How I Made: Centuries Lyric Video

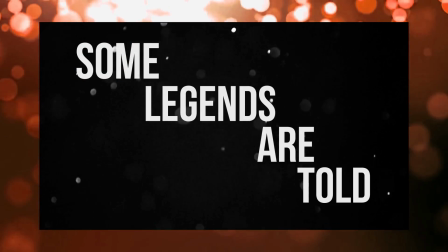For example, in the chorus you can see the word some sweep across the screen to be reused in the next part of the line.
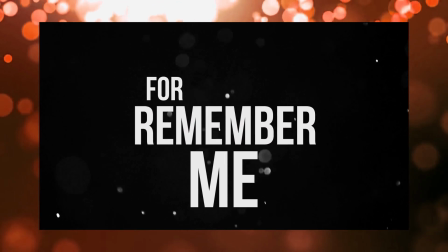And here you can see that the words remember me are realigned by their syllables to create a formation of words.
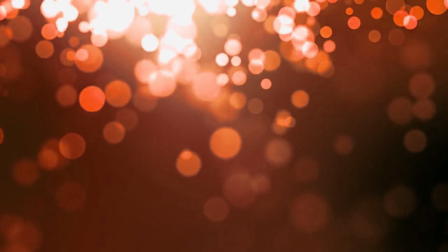The final notable thing about the chorus is that on the second and third remember me for centuries, the camera zooms in to put the words remember me across the whole screen.
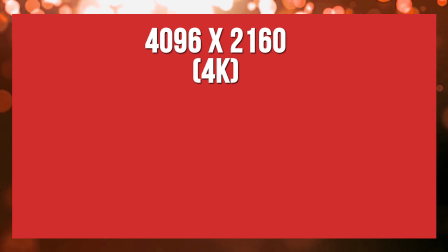As I said before, I use 4K footage in case I needed to zoom in. With footage of this resolution I can zoom in without reducing the quality of the background.
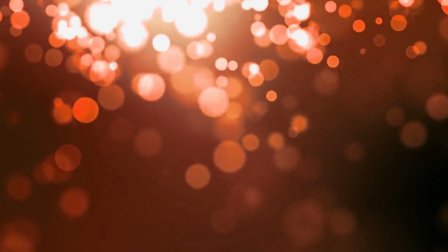Anyway, that's the chorus, so let's move on to the verses.
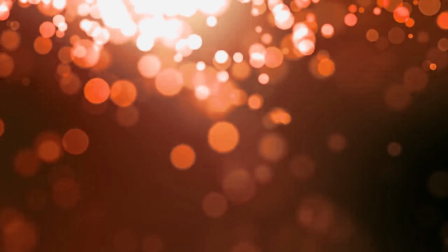In the verses I maintained my recycling of words, and I tried to make some words move around, but not so much as to make the eyes feel strained.
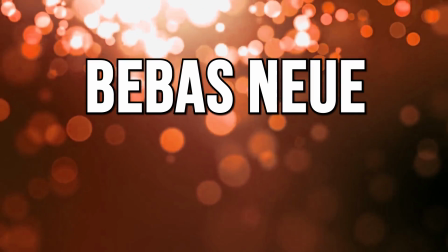I used the BBAS new typeface, though I also used challenge contour for the word heart.
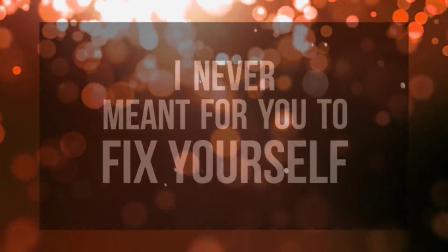At the end of each chorus, I made the final line dissolve into particles.
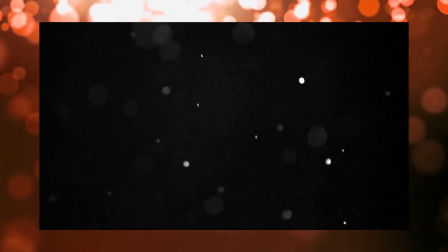This was originally supposed to go with the scream at the end of verse 1, but I ended up using it for verse 2 and 3 as well.
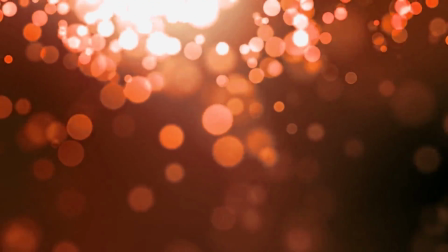After verse 1, the chorus is repeated again. The chorus and verses were pre-composed, so I could just slot them into the timeline when I needed to.
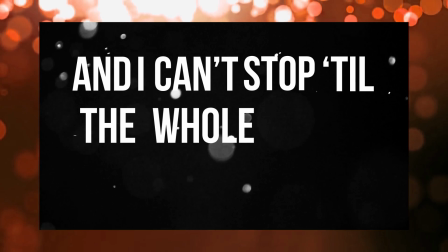Verse 2 is quite fast-paced compared to verse 1, so I made the words move around a little bit more to really emphasise this.
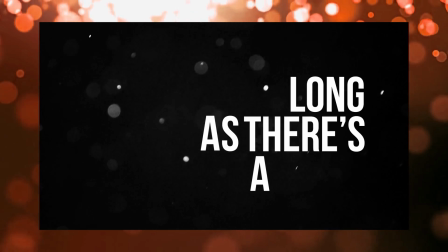I also added little details that you can only see if you're really paying attention, like the little shadow over the word you.
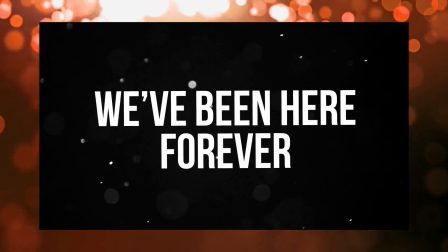Verse 3, however, is much slower, so I parented the letters of each line with the first and had them float around like the screensavers of old DVD players.
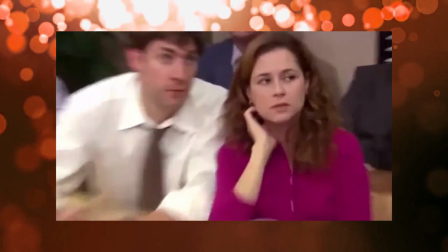Maybe we could have some sort of riddle? Wait for it. Like something that you have to look for.
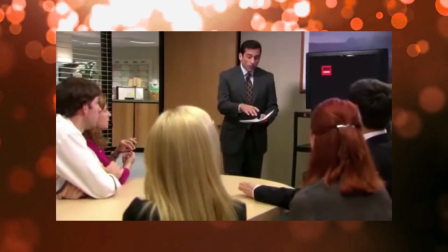Sort of a Where's Waldo?
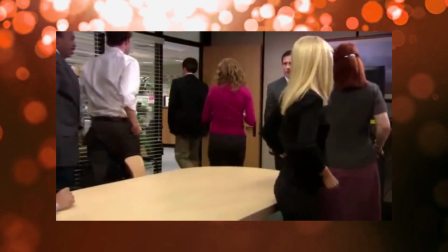All right, let's quit while we're ahead. That was so awesome. That was awesome.
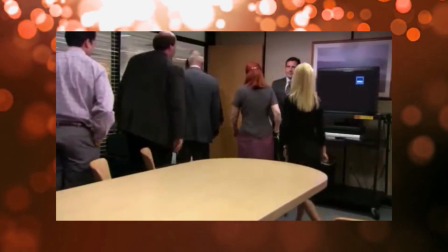Thank you.
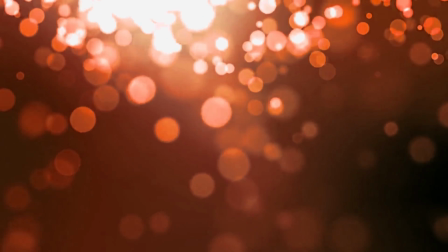Anyway, then there's quite a long lyricless gap before the final chorus, so I decided to use the X-ray hand from earlier.
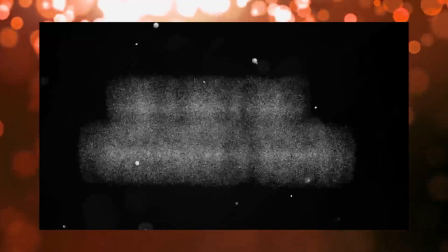I had it slide up from the bottom of the screen and then drop back down once the chorus started. I also slowed down the particle effect so it fit better with the tempo of the song at this point.
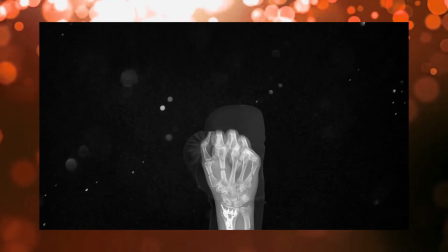After that, I just repeated the chorus again and it was done.
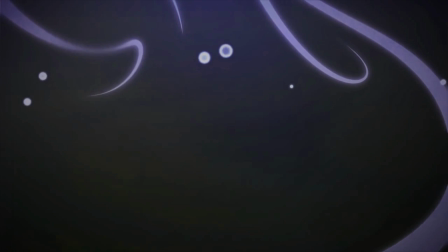When making this video, I would render out various bits and send them to people to get feedback.
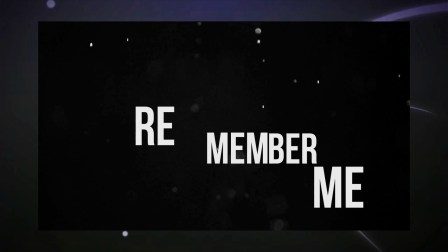For example, there was an earlier iteration where the word "roo" as the word was emphasised, and the feedback I got was that this didn't really fit with the style that I was animating in,
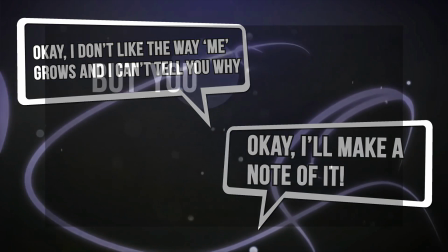so I took that on board and changed it.
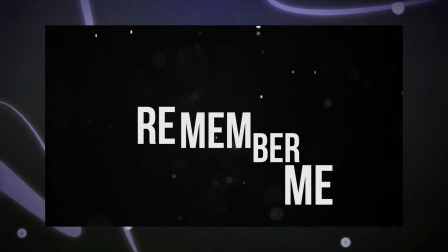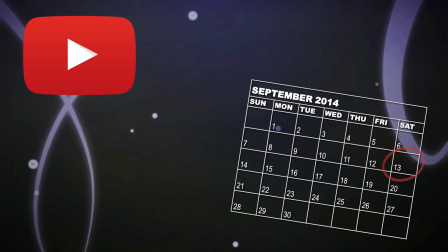With all that done, I uploaded this video to YouTube, which I did on the 13th of September, and since then I've been pretty surprised to say the least.
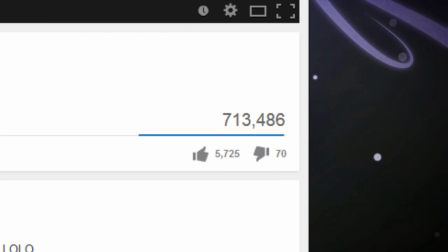Today it has over 700,000 views, 5,600 likes, and is currently averaging 22,000 views per day.
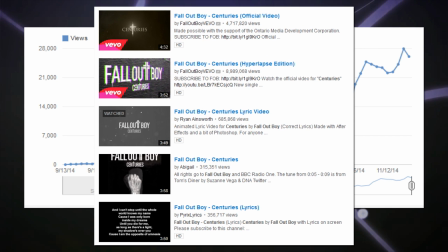It's also the most watched fan-made video for this song on the internet. Bloody hell! Here's some of the comments that people have left.